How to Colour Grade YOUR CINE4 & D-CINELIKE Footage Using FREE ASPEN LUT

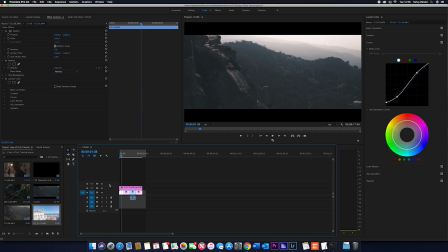(4:07)
So if I just go ahead and jump in and put the letterbox onto it, you can see that looks really, it looks really cool.
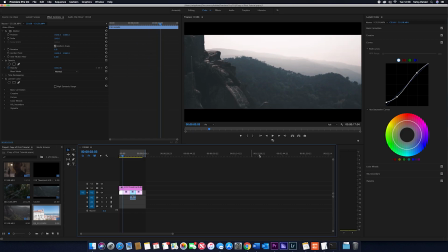(4:14)
It looks really good. There is a lot more you can do to it, but that's pretty much all I do to my clips.
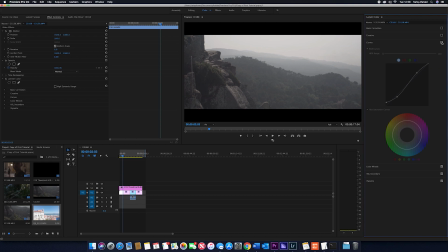(4:20)
So if I take everything off, show you the before. So that's before, really green, really flat, and then gradually just add everything back in.
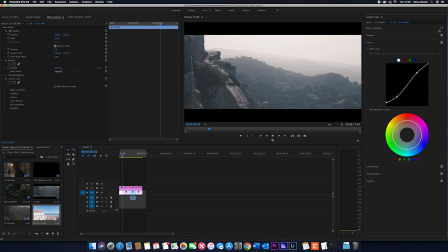(4:28)
As you can see, the basic correction makes a huge difference when I add it in now. And to me that looks great. The trees aren't too tealy, they still retain a little bit of green, they do look natural. And it fits my style of like a dreamlike state, and having everything it's just different.
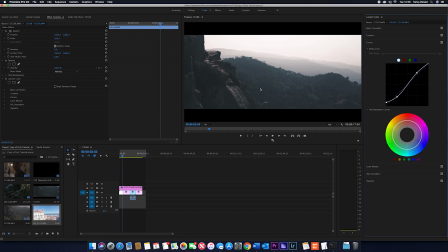(4:48)
I've never seen any color grading done like this, and I do get asked quite a few questions regarding it.
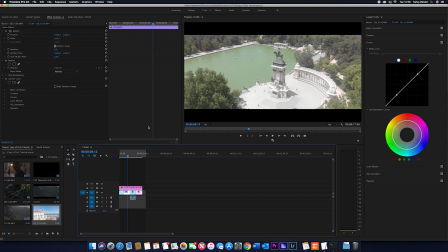(4:54)
So yeah, I'm quite happy with that one. So next clip, we've got a monument somewhere in Madrid. So this was filmed, you know, pure daylight, pure sunlight. So I think the exposure could have been a little bit better, but purely because I had the ND16 filter on the drone,
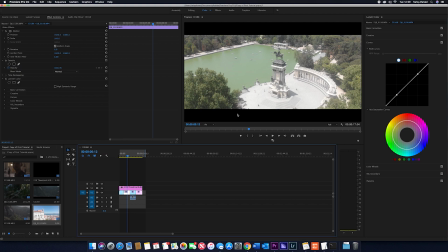(5:12)
you know, this is all I could really capture from that day. So again, let's jump into the process.
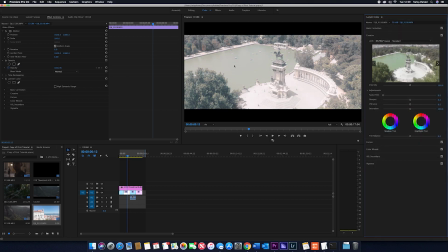(5:17)
So you put your LUT in. As you can see, it's made everything really tealy, and you know, we want to try and avoid that. So I bring it down to about 40 looks good.
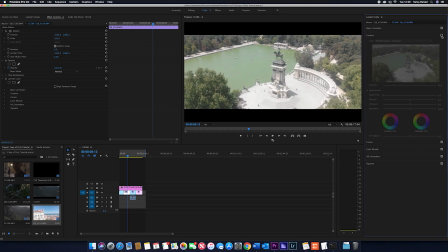(5:29)
You know, we've still got the green. I mean, it's not a huge difference if we take the LUT off. I mean, it's just really whitened the image a little bit.
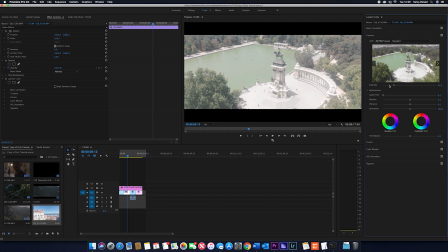(5:36)
So in fact, I might bring it down just a little bit more. I'll bring it down to 22. Again, I'm not really going to mess with the exposure, even though I've not really exposed it correctly, but just to avoid any noise, I'm going to keep it at 0.
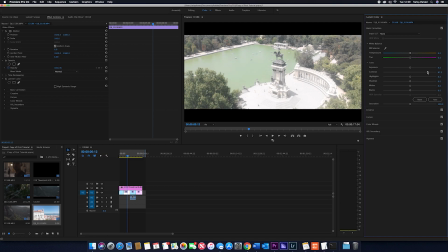(5:51)
I'll bring the contrast up a little bit. About 83 looks good to me. And then bring down the highlights. I'd say all the way probably for this clip, just because, you know, it is quite bright. We want to try and reduce all of that whiteness. Bring down the shadows.
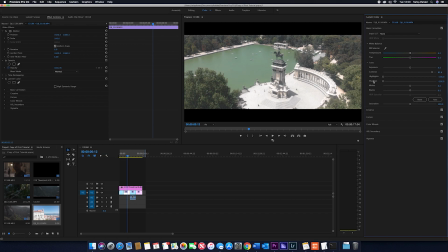(6:10)
Again, I'd say all of the way. Bring up the whites just a tad. I'd say, I mean, because we've got quite a lot of white areas on the clip as it is, you know, this floor and then the pier, riverside, I don't even know, lakeside area, and then bring down the blacks.
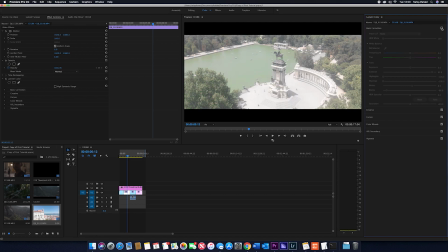(6:29)
And to me that looks perfect. So if almost immediately, if we just click basic correction, it's made a huge difference, and that's just in basic correction.
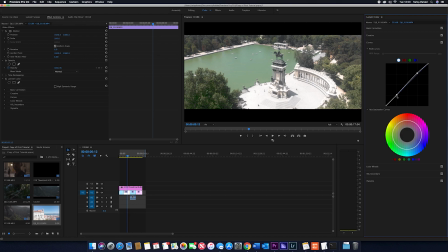(6:37)
And then you jump into your curves. So let's add the S curve, bring the darks down a little bit, and then bring up this little end of it. And that was perfect to me. Like, it looks really good. So hide the letterbox. That's how we're looking.
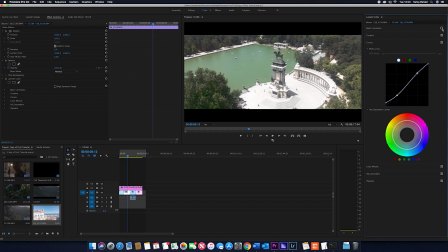(6:50)
Bring your letterbox in, and that looks great. So before, and then your after.
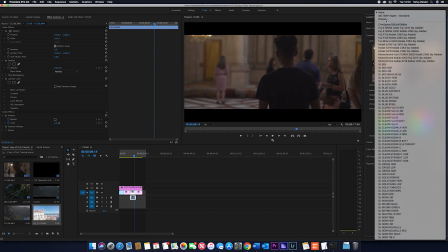(7:00)
Right, next clip. So we put the LUT in. This is filmed on the Sony.
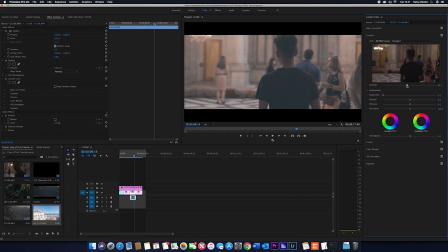(7:06)
So I'd say for this one, we'd keep it quite high. I'd keep it at about 90 for the intensity. Jump into your basic correction. Exposure is perfect, so we won't mess around with that. Bring down, or bring up the contrast, sorry. So I'd say around 70, 81, that looks good to me.
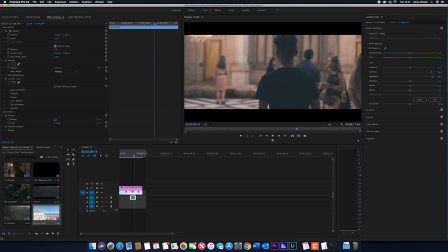(7:24)
I bring up the highlights just to accentuate these orange, I'll turn the letterbox off,
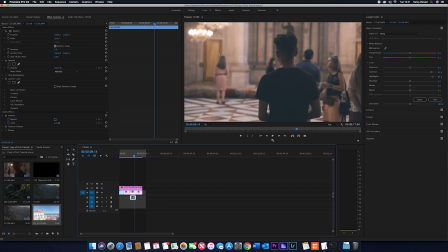(7:31)
the chandelier and the reflection and the different colours of this clip. And it was actually filmed in one of the palaces in Madrid, so I thought it'd be really cool to, you know, mess around with this. It's a nicely composited shot. Then we bring down the shadows just a little bit.
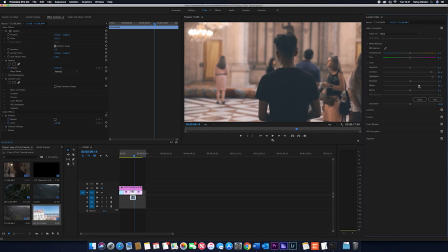(7:49)
I'd say about there, looks good. Bring up the whites, brighten the image a little bit, and then bring down the blacks. So you want to bring them down to the point where it's not distorting. So as you can see, my hair, my t-shirt, my arms, they just look dead noisy. So I bring it up to about, or bring it down just there.
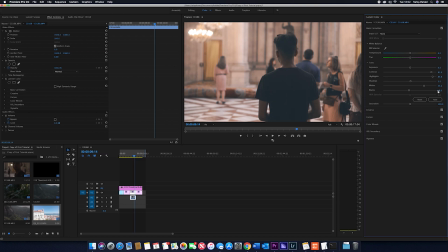(8:08)
So really, really minute, -3.